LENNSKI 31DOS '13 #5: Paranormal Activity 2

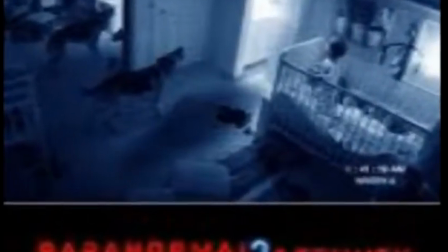0s
Paranormal Activity 2 is set two months before the first film, and follows Katie's sister, Christy, and her family.
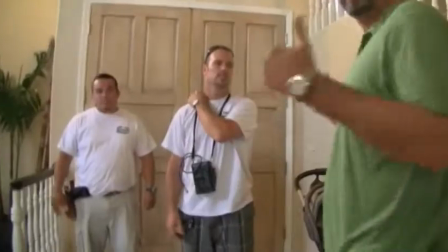7s
The film begins when Christy's house is broken into, leaving her husband, Dan, to install multiple security cameras in order to capture the culprit.
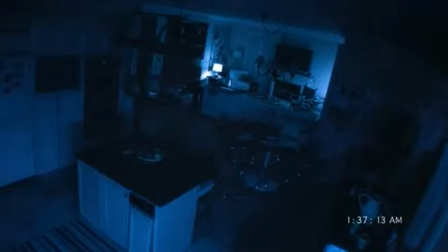14s
This is the big innovation of this prequel.
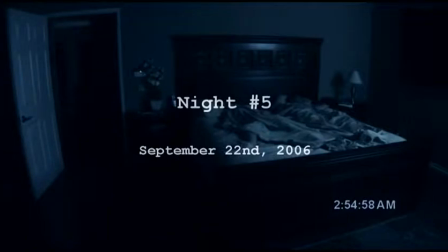17s
Usually, the whole multiple camera setup just doesn't work, but given the routine formula laid out by the first film, it's a neat little gimmick that actually works in this one's favor.
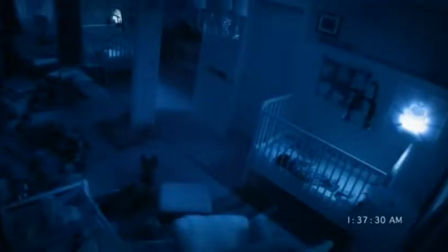26s
Obviously, the movie is set up to give us glimpses of different areas of the house at the same moment in time,
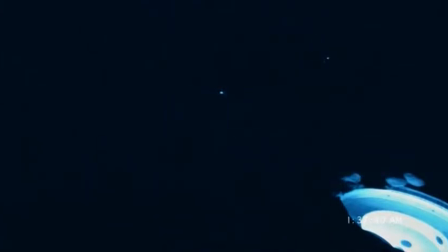30s
so in a way it feels more dynamic, and honestly was the only direction that felt right without it feeling like a complete rehash.
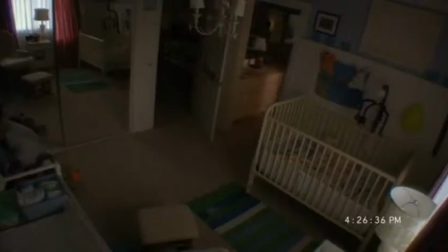37s
It takes advantage of those wide angles, forcing you to keep an eye out for that one thing in the shot that's moving by itself.
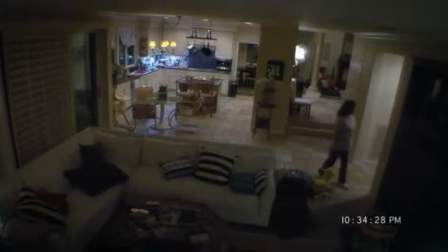43s
And because there are multiple cameras, there's also more continuity in the editing, which, believe it or not, enhances that feeling of isolation.
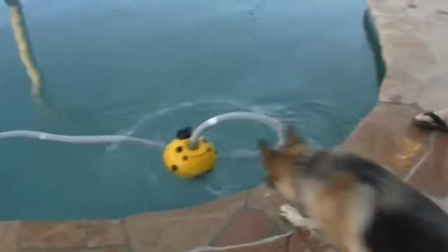49s
For example, this scene where the housekeeper examines the kitchen. There's also the family dog, which adds a new dimension of tension because you know it's seeing something that no one else does.
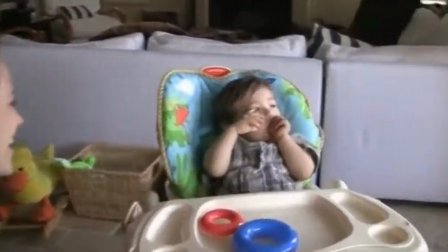58s
The demon this time around also seems to torment Christy's newborn son, which is unsettling to say the least.
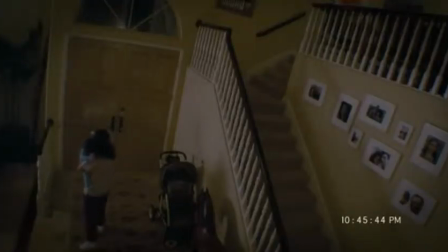64s
The housekeeper, extremely superstitious, begins burning sage and spraying the house with anti-demon serum, which eventually gets her canned.
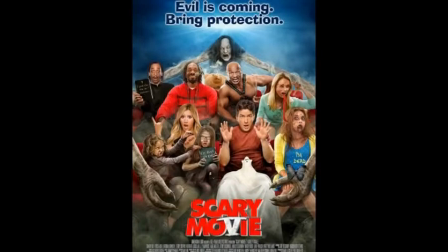72s
This is one of those scenes that was poorly spoofed in Scary Movie 5. Like its predecessor, it has its share of subtlety and jump scares.
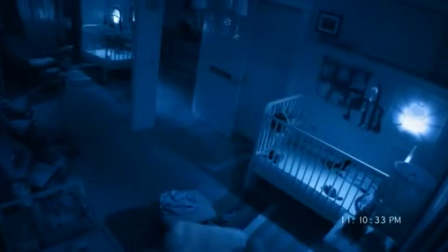79s
At one point you see the baby dangling in midair, which is a little comical for my tastes, but I digress.
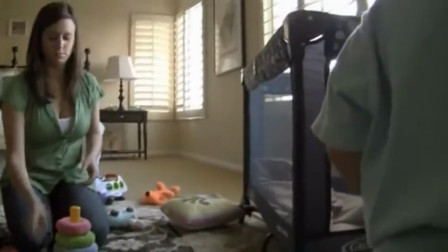85s
It also tries to do what any good sequel does, which is to add a little to the mythology. It establishes a backstory, which is more or less hinted at in the original,
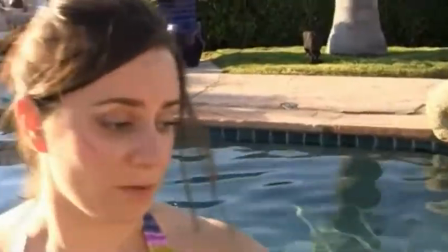93s
where Katie and Christy were hunted by a demon as kids, the result of which drove their mother to go cuckoo for Cocoa Puffs.
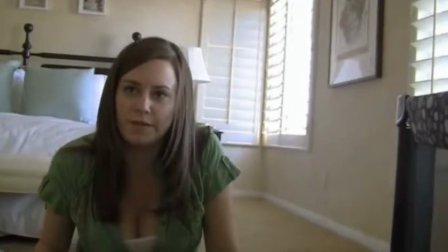99s You want to know what I remember? I remember you crying all the time. I remember you couldn't sleep, and you got anxiety attacks.
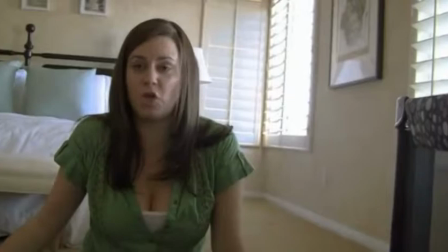105s I remember that you stopped talking for months.
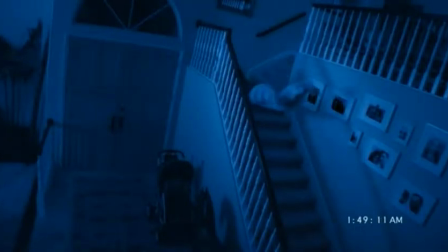108s
In the third act, Christy finally gets attacked, like her sister eventually does, leaving Dan to make a desperate last-ditch decision to save his family.
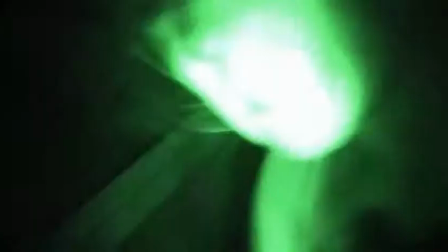115s
It's chilling what he decides to do, but it cleverly brings us back full circle to where the first film begins.
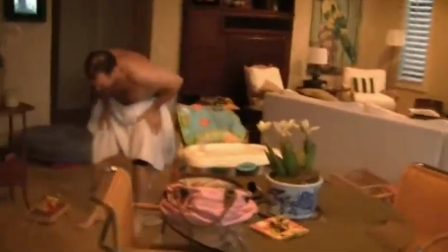121s
Essentially, Paranormal Activity 2 is a basic rehash of the first movie, dressed up as a slightly slicker follow-up due to the multiple-cameras angle.
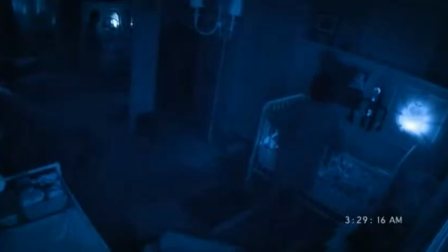128s
It offers pretty much more of the same, and although it isn't as scary,
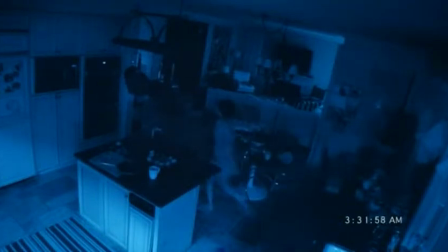131s
it delivers that same level of an ease and tension that the original created, and I have to give it props for moving the story along.
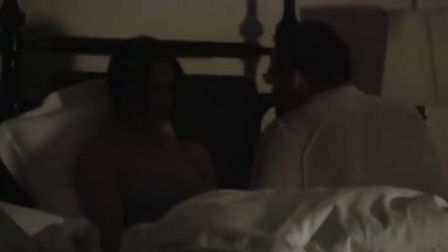138s
It's a good addition to the series as far as sequels go, and goes hand-in-hand with its preceding film.